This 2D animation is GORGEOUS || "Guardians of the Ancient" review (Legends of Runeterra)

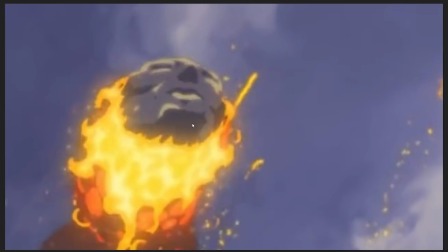28:50 But when you're animating something which is a solid object, like, what's like, it's a metal object or a rock or like something that is completely rigid,
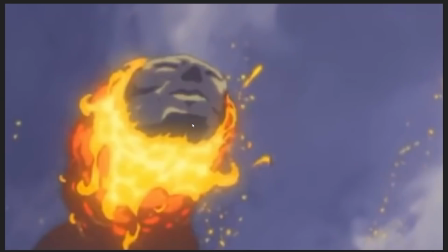28:59 that cannot be distorted without looking weird, you really have to be good at what you do in order to get that rotation to work.
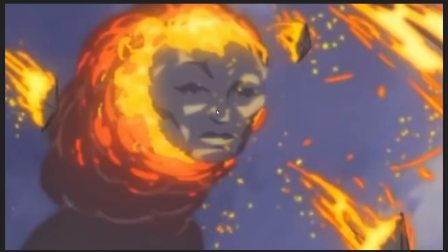29:07 And again,
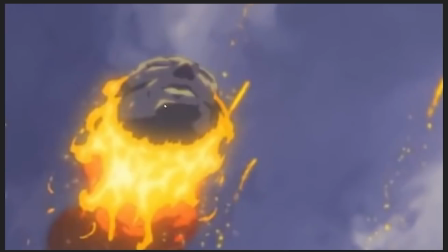29:08 just impressive work from the Sun Creature animators to rotate this rock with these really weird, distinct features so well in 3D space.
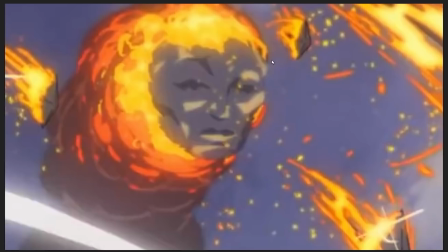29:17 Absolutely gorgeous. Also, Is it just me, or does that look, the rock look like it's judging the people it's about to land on? Like, it looks like it's looking at them and go, ugh, you wore that outfit to the skirmish?
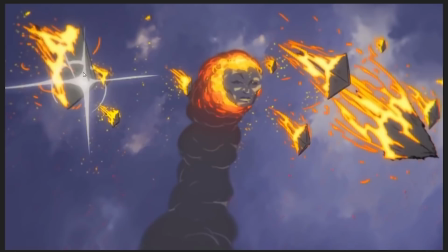29:29 Really? And a lovely transition here, because we get, along with the rock, we get these arrows flying in.
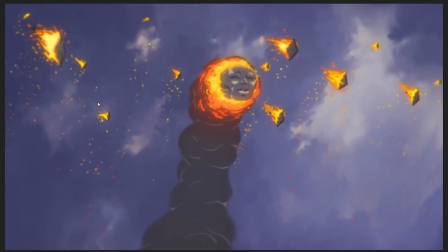29:37 So this arrow does a flash, right? It does a flash frame like this. And then that flash frame
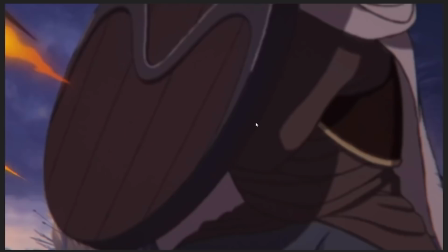29:43 transitions us into the arrows striking the shield and, like, knocking this poor guy to the ground.
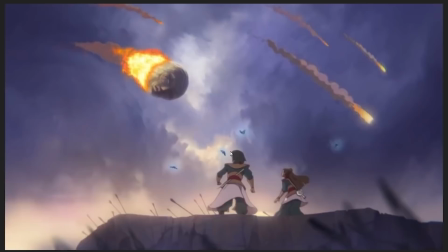29:53 As time slows down, and here, as we get this slowdown effect, right? Like, as Cillian, maybe Cillian, but something or other, is slowing down time for us.
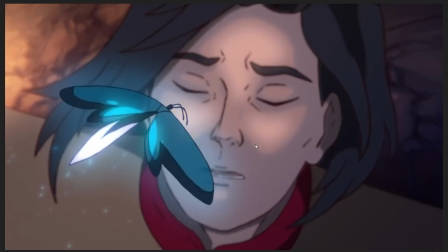30:05 Here, on every single frame, something is moving.
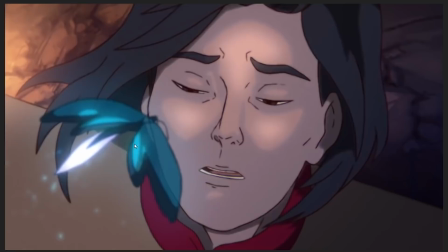30:13 And on every single goddamn frame, this little moth butterfly thing is moving.
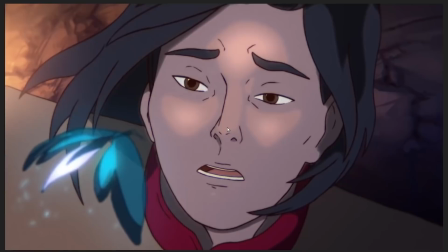30:17 Like, that's moving on every goddamn frame. Our character is moving on every other third frame?
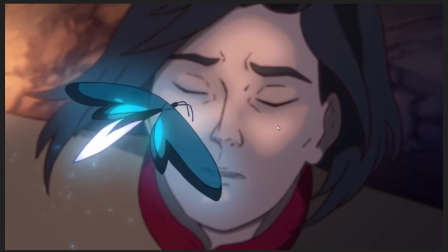30:24 Yeah, on every third frame, pretty much, the character is moving. But there's always something moving in shot. And that's kind of necessary when you're dealing with, like, doing this kind of slowdown effect.
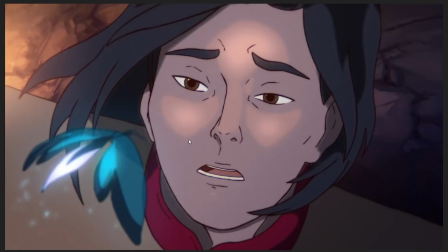30:35 When you're doing a slowdown effect, you have to increase the frame rate. Because the thing that our eyes identify as slow motion is the small, tiny motions of everything on screen become more and more visible.
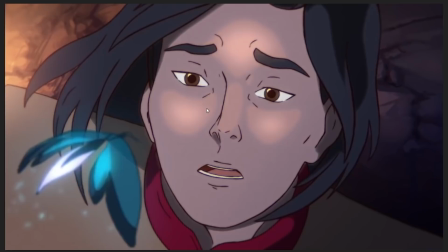30:46 So in full motion, it's looked like this. But when we slow it down, what we see is as it we begin the slowdown,
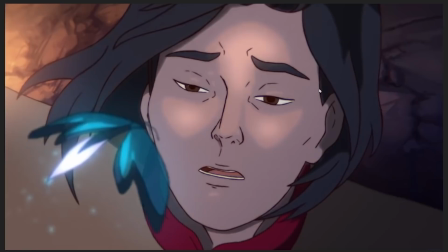30:55 on every frame the butterfly is animated, but the character himself is only animated like on a few of the frames.
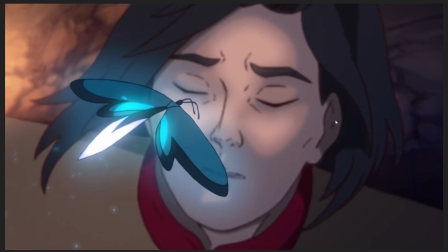31:01 But as time slows down more and more,
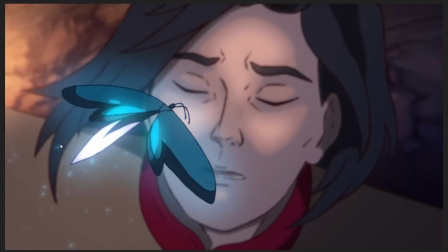31:06 if you pay attention to the little movements of the hair in the background, he begins to move at a higher frame rate as well.
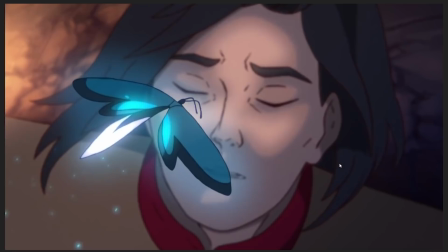31:12 Like, more frames begin to have changes in his animation as well to communicate that
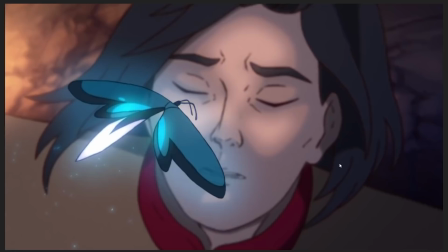31:18 slowdown where everything starts moving more smoothly.
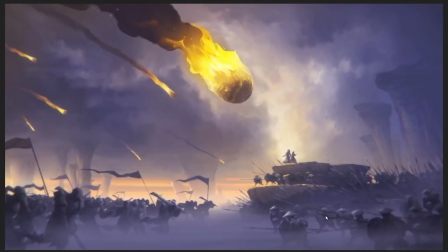31:26 Which, again, just gorgeous work from the animators. And then we end on this thing, which is a painted frame. Like, there's absolutely no animation happening in these frames right here, except a little bit of distortion.
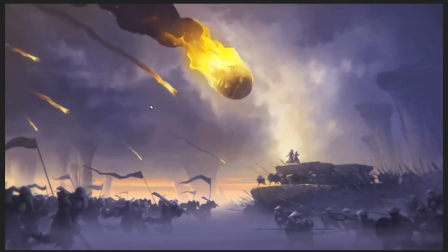31:42 Like, you can see a little bit of distortion in, like, the smoke and fire, and a little bit of relative motion of the fireball to the background. But there's no, like, hand-drawn animation. This is all just kind of distortions in the space, which gives it this moment, like, this sense of a moment that's frozen in time, right?
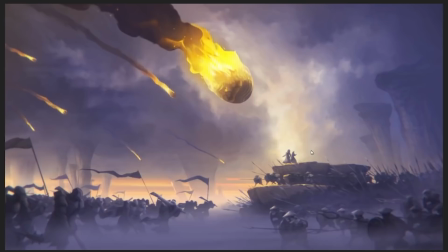32:00 Like, this, we have frozen this point completely in time like it was a painting.
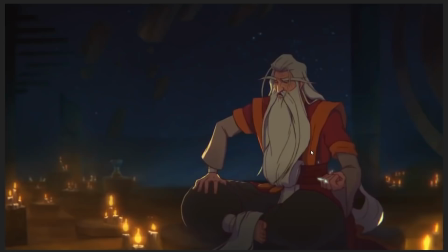32:06 And then Cillian is like, oh, darn it, I lost my train of thought.
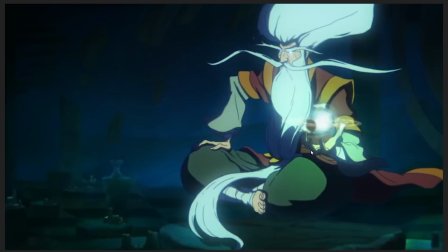32:11 Like an adorable old man. And can I just say, I prefer Cillian with his hair down. Like Cillian with his ridiculous onion hair has always been kind of an outdated character in League of Legends. Like, he's always looked very silly in League of Legends. Like, even in his updated splash art that looks more reasonable, like, his in-game character model has always looked silly.
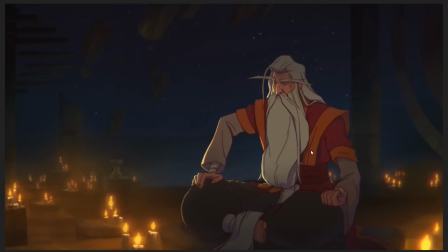32:31 I like him with his hair down.
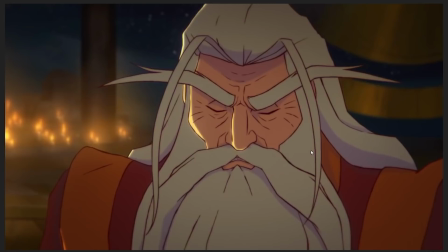32:32 Like, that to me communicates the idea of, like, ancient wizard who was, like, maybe been neglecting going to the hairdresser for the past 2,500 years.
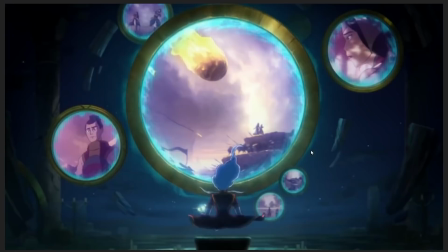32:41 Better than that big onion hair thing that he's otherwise got going on. But I don't think Riot is going to change it anytime soon, unfortunately.
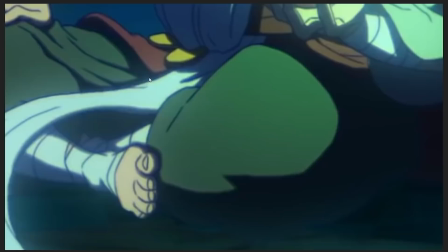32:49 Now, hang on. Because I need to check for animation boil. Like, I need to check for boiling on the lines.
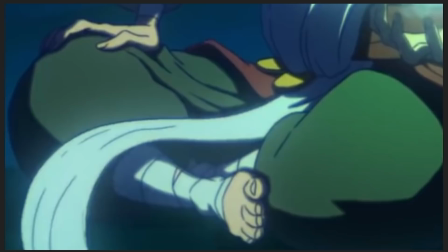32:56 Because, Sun Creature, you didn't...